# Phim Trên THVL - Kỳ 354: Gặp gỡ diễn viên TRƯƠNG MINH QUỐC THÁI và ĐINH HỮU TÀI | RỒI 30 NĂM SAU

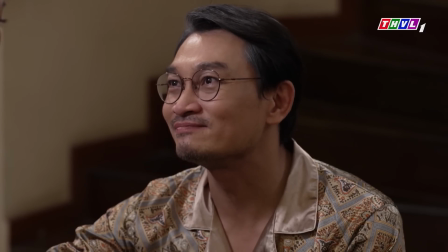(8:23)
Đối với cô Hải thì Hải thức lúc nào ánh mắt cũng tràn đầy yêu thương Đó là cái tình yêu thủy chung của hai thức đối với cô
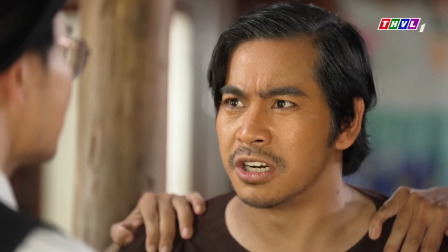(8:31)
Hải nhưng mà đối với kẻ thù hay là đối với những người chống đối lại ông ta thì ông ta luôn nhìn với một ánh
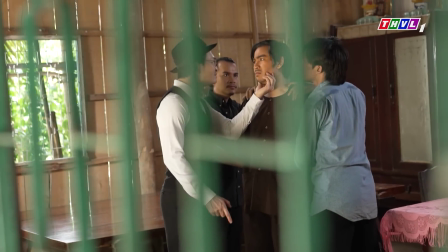(8:39)
mắt sắc lạnh cao trào như thế nào thì mình điều chỉnh cái ánh mắt của nhân vật và nhất là cái khó khi mà đối diện với thằng Trẩm sau này một nhân vật mà luôn là đối với ông ta là cái gai mà anh ta phải cần nhổ đi mình phải tính toán như thế nào để đối diện với nhân vật Trẩm Bởi vì khi gặp mặt chậm Thì gần như lúc nào cũng có mặt cô Hải ở đó
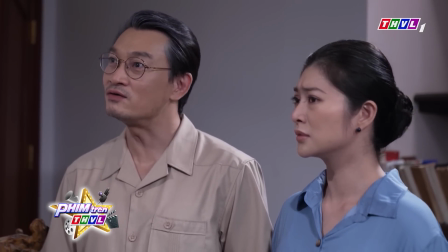(9:03)
Thì mình không thể nào diễn ánh mắt sắc lạnh Từ đầu đến cuối giống như là đối với những nhân vật khác Mình phải diễn
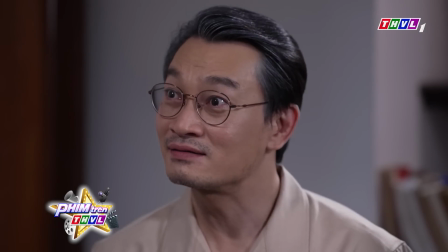(9:11)
tràn đậy yêu thương Để che giấu cái bên trong Tại vì cô Hải có mặt ở đó mà
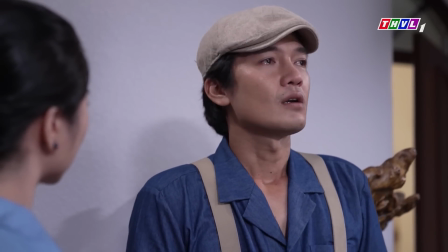(9:16)
Thì làm sao mình diễn là Chỉ có khán giả thấy là Mình ghét thật chậm thôi Nhưng mà cô Hải hoàn toàn không biết điều đó
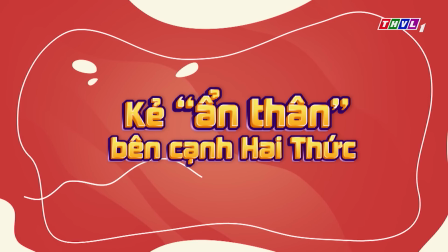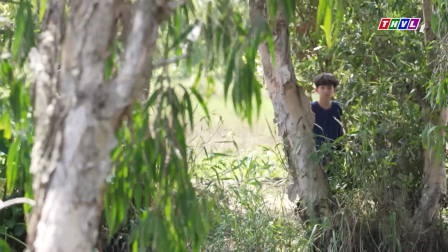(9:31)
Chứng kiến cảnh hai thức giết cha mình là ông Lương,
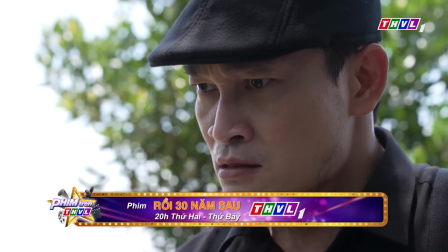(9:33)
cậu bé Phi năm xưa còn là người biết rõ về sự thật cái chết của ba thành và suýt bị hai thức diệt khẩu.
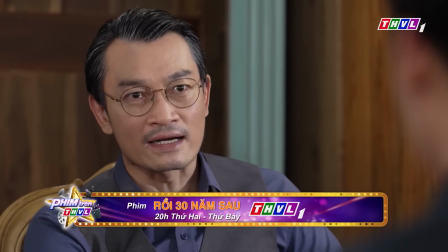(9:40)
Từ đó, Phi đã lên kế hoạch tiếp cận hai thức để tìm cơ hội trả thù.
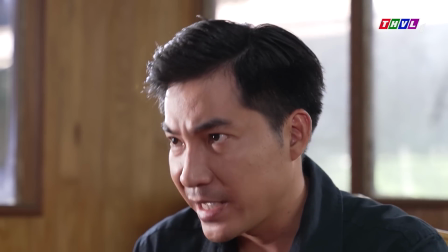(9:45)
Những biến cố khi còn nhỏ đã ảnh hưởng đến tâm lý của Phi, khiến anh đánh mất lý trí, luôn sống trong sự quán hận.
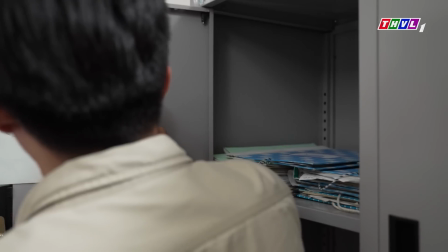(9:53)
Để quá thân vào nhân vật Phi, một người đa nhân cách cũng là thử thách không nhỏ đối với diễn viên Đinh Hữu Tài.
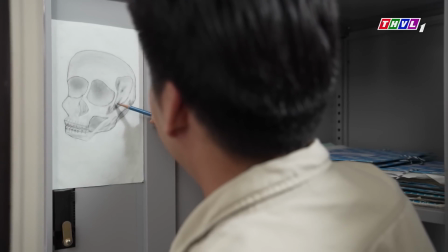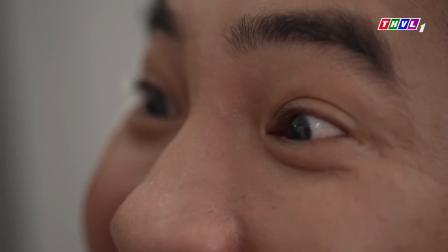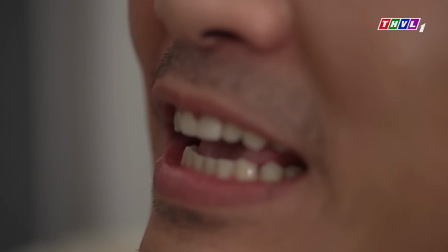(10:13) Nó đang tức sôi máu lên Chỉ tìm được cái đầu lâu Của cha nó
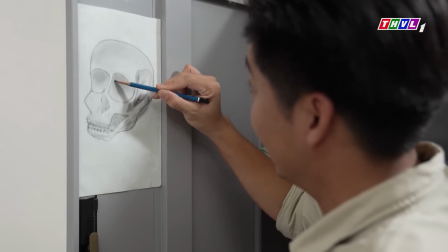(10:26) Mà nó đâu có biết Sắp tới Sẽ có
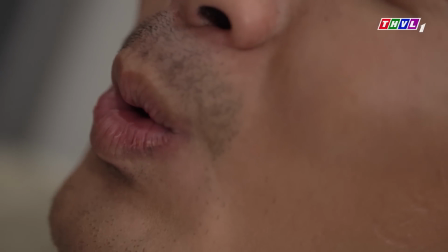(10:31) nhiều vở kịch hay Của nó và Thành Thức đâu
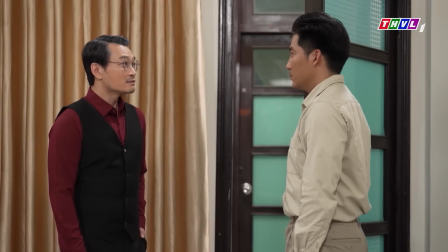(10:40)
Trong bộ phim rồi 30 năm sau,
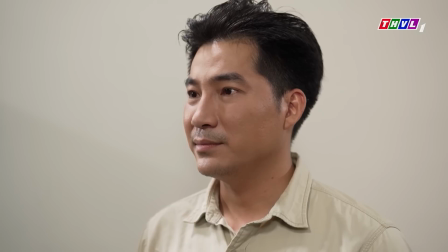(10:43)
diễn viên Đinh Hữu Tài đã có nhiều trải nghiệm thú vị ở Giai Phi khi được làm việc cùng những diễn viên gạo cội.
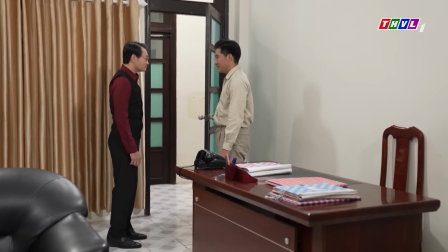(10:50)
Là một diễn viên trẻ yêu nghề, anh luôn không ngừng học hỏi và trao dồi kinh nghiệm diễn xuất để hoàn thành tốt những giai diễn mới, đem đến cho khán giả nhiều cảm xúc khi xem. Xin chào quý khán giả đã chuyển hồn Vĩnh Long trong phim Rồi 30 năm sau Mình Thủ Giai Phi. Đây là lần đầu tiên Tài được đảm nhận giai hai mặt. Thì thật sự Rất là thích và sợ Tại vì hồi xưa Trong mấy phim trước toàn là đóng phim gia hiền Chưa có kinh nghiệm đóng dai Hai mặt như thế này Anh Trương Minh Quốc Thái trong phim Đảm nhận dai hai thức Thì theo tài Cái dai của anh Thái đảm nhận Thì là cực kỳ khó Và dạc Từ lúc trẻ cho tới lúc già Cũng sẽ là một cái dai Đảm nhận dai hai mặt Đóng với anh Trương Minh Quốc Thái Cái vai Phi này rất là nhiều và
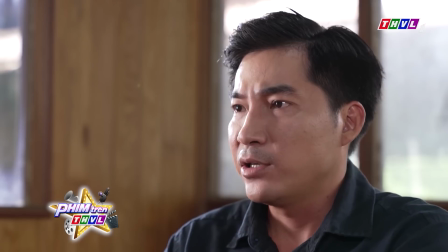(11:41)
đây cũng là lần đầu tiên được làm việc với anh. Nói chung là anh Trương Minh Quốc Thái anh rất là dễ thương.
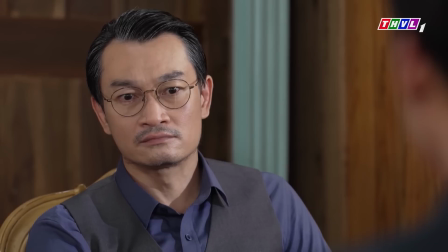(11:47)
Lúc nào anh cũng hỗ trợ Tài thì có những cái gì mà không biết thì đều hỏi anh Trương Minh Quốc Thái.
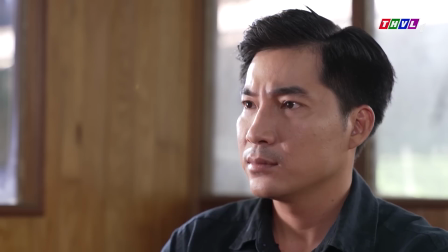(11:54)
Anh chỉ mình những cái hành động, rồi anh chỉ mình nhấn nhá câu thọ như sao để cho hai người nó liên tục với nhau.
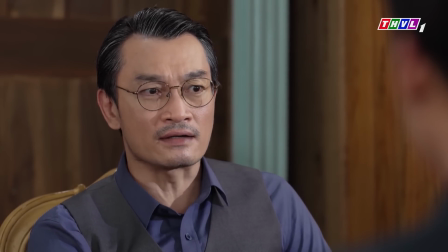(12:00)
Nói chung là anh Trương Minh Quốc Thái hướng dẫn Tài cũng rất là nhiều.